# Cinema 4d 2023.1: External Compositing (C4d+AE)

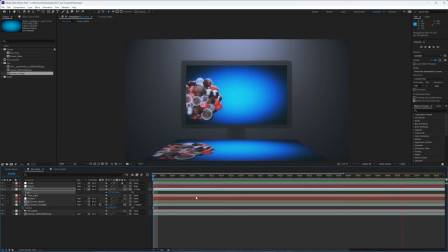16:27 And just like before, sticking to the ground. All right, so that's looking good. I probably do want this just a bit smaller. So let's go 4. There we go.
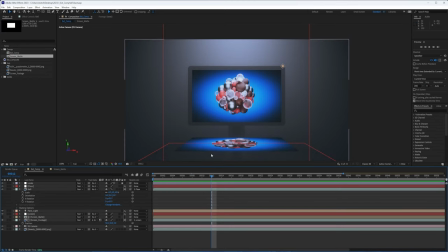16:40 All right, so now we are going to blur this because we want to get rid of these edges here. And so that may require a little bit of some trickery with this.
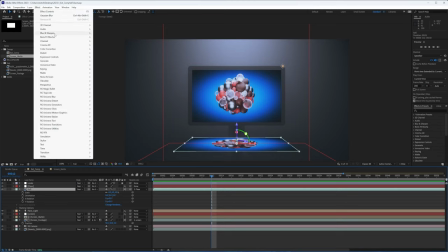16:52 I'm going to add our Gaussian blur
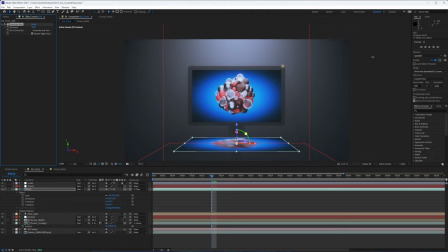16:57 and increase the blurriness quite a bit to say something like 350. And what you'll notice is it's really just kind of stuck at the edges of our layer here unless we uncheck repeat edge pixels.
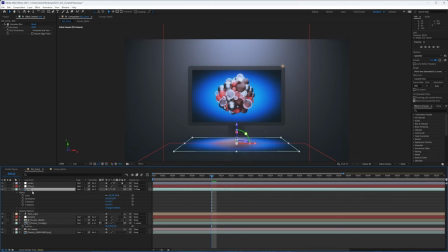17:12 Now we get something that's a lot softer. And if we wanted to lower the opacity a bit to match kind of our floor, we could.
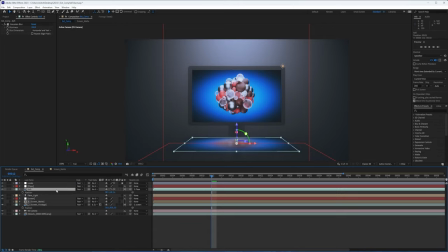17:20 I actually think I do want to move this on the Z position as well. This will be okay because this is mostly concerned with the X position and Y position. So the Y position here would throw this off, if it wasn't stuck to the ground.
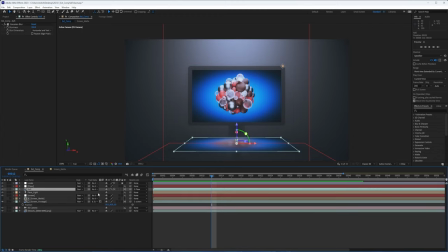17:38 So Z position will not be a problem. So let's do that. Oops, except it's not that, it's actually the Y. So maybe something like right there looks pretty good. That'll work. And if we play this, we now have our reflection.
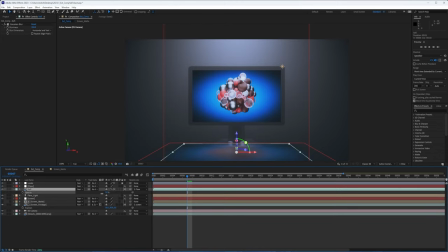17:57 And if that's still too strong, we can turn it up or down until we're happy with it. So that's looking good. Now, let's finish these parts off here.
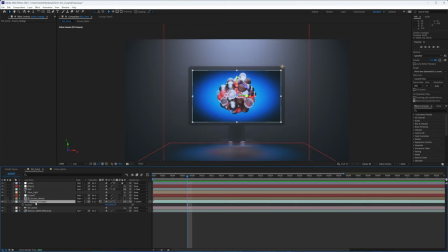18:08 When it comes to the screen, we may want to make it glow. But since we are using a track mat, that can make this a little bit tricky. And the simplest way around that is just to pre-compose these two layers. So if I select them, pre-compose, can call this screen glow.
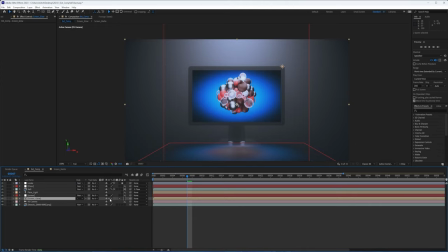18:28 And from there, I need to make sure I turn on my collapse transform so that it's looking into our composition here, making sure it's a 3D layer, putting it in the right space here.
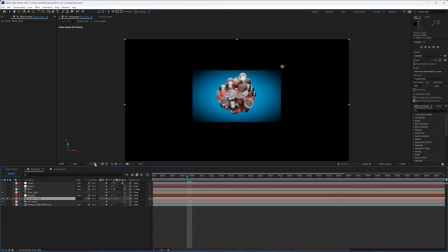18:41 And what this does is gives us everything we just did with our screen, but in a single layer with alpha. So that way we can make it glow.
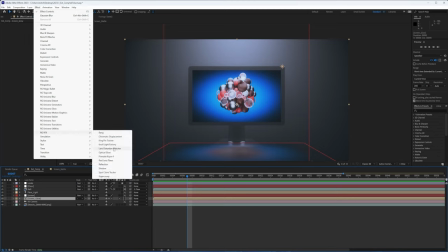18:51 So I'll come up here to my effect, and I'm going to use optical glow, but any glow effect will work.
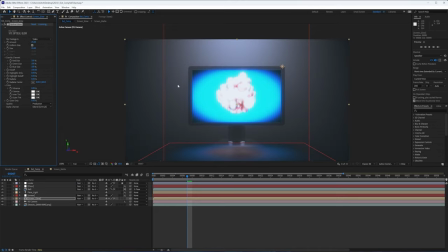18:57 For optical glow, I'm just going to extend the alpha. There we go. And with this, we now have our glow. We can make this as bright or as dark as we want. You can see it's spilling a lot more with this. I'm going to lower the amount, right? And I'm going to keep that pretty low, maybe to something like 5. I don't want to lose too much detail there.
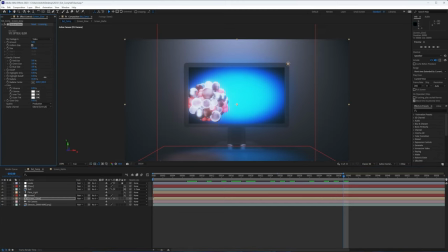19:18 But what I like about optical glow is this radiate property, which is going to give us almost like a little bit more of a volumetric effect. If you move this radiate center, you can kind of see how it's coming through now out towards, or actually away from, the radiate center.
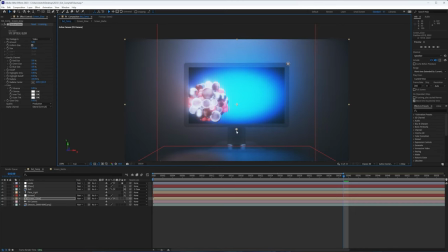19:37 This just gives us a little bit of more depth and dimension. So maybe something a little bit lower, like down there, will work. And you can see this change as our objects change position and, you know, move around. So it just gives a little bit more realism because this is kind of a foggy environment.
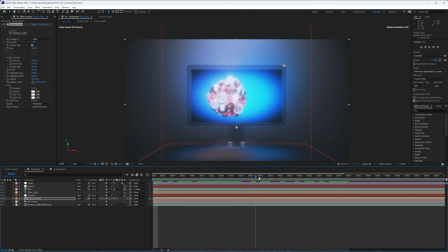19:55 And so adding that radiate helps this match. So that's looking pretty good and essentially finishes up the screen as well as the reflection part of this. And could I add a similar glow to the ground here? Yes.
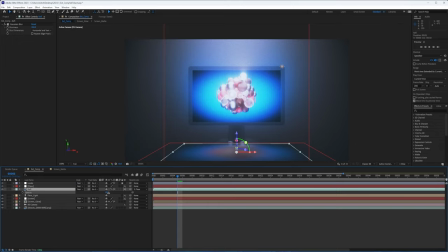20:10 You know, maybe I do want to bump up the opacity just a little bit more now because of the glow. But overall, that's looking good.
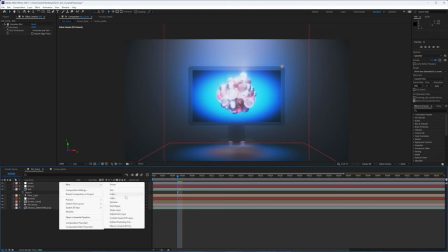20:16 Let's move on to our lens flare. Now, this will only work if you have a program or an effect like
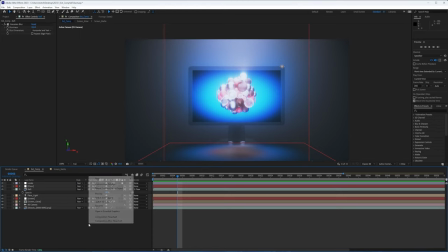20:26 a Null Light Factory or Optical Flare, some kind of lens flare plugin like this.
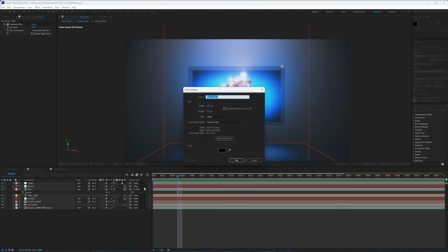20:30 So for anyone who doesn't, I apologize.